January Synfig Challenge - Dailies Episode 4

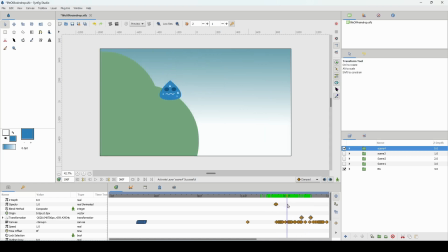[4:08]
I think that's how I had it in the animatic, but I decided that was a bit boring. And it would be funnier to have the raindrop bounce and then fall off the tree.
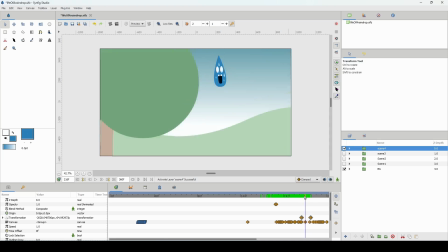[4:16]
Although in reality, I think it would just probably dissipate or something, But yeah, this is a cartoon.
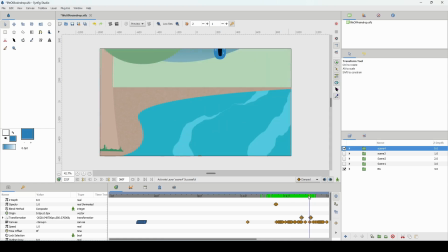[4:23]
So we have the raindrop falling down, and then I got this crazy idea that, maybe I don't want the raindrop to just fade out into the water. So I got the idea that maybe there's a fish in the water, and then the fish would just chew on the raindrop.
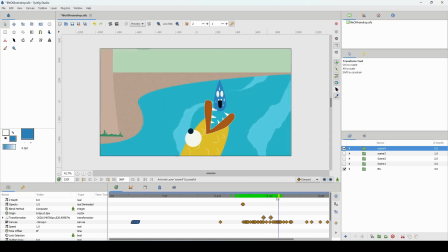[4:39]
Okay. So that was the initial idea. But then I decided, I didn't want it to seem like the raindrop died. Well, technically it's not going to die, but yeah. So I had the fish chew on the raindrop, then it separated into different parts.
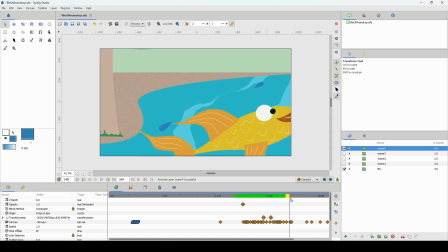[4:57]
And then in the end, I had the raindrop in the water, and then it sorts of floats under, well, not float, but sort of runs underneath the water and then just fades out. Now, I didn't do this.
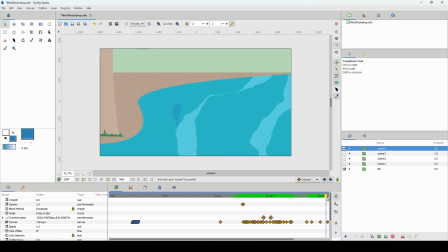[5:12]
This is not the best because I could have done this even better and make it much clearer, because technically this kind of looks weird. The raindrop would more than likely already sort of fade out into the water or become a part of the water body. But I wanted to indicate that, this was the water drop that sort of fades out into the water.
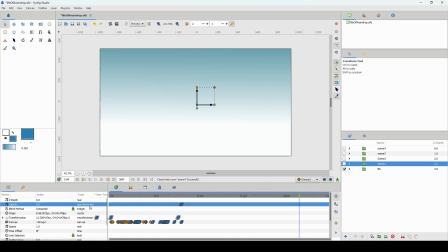[5:33]
But yeah, even though that's not very clear, that was the intention. And yeah, I completed this in a fairly short time.
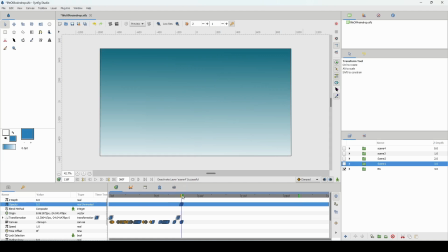[5:39]
It was in less than a day, I think. So this is pretty cool. And again, I wouldn't recommend you creating all the scenes all in one project, but I would separate them.
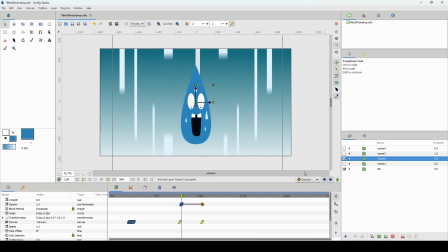[5:49]
If I was creating this for, maybe for some greater purpose or something, right?
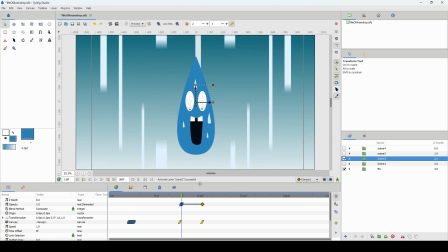[5:56]
That's pretty much all I have for the scene. And once the animation was done, I exported each scene as image sequences.
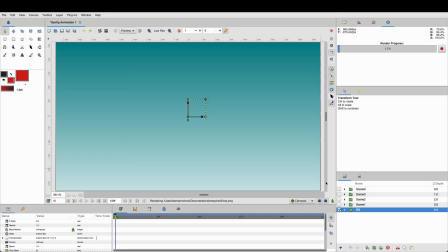[6:03]
Then I imported those image sequences into DaVinci Resolve, and then I added my sounds and sound effects and just composited every single thing together.
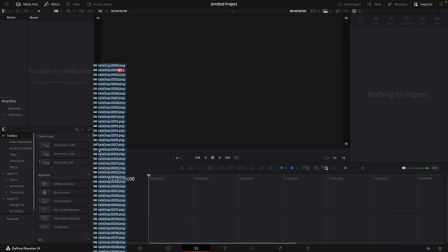[6:13]
And I exported it as a video, and that was the end of that. And you can see the final result now.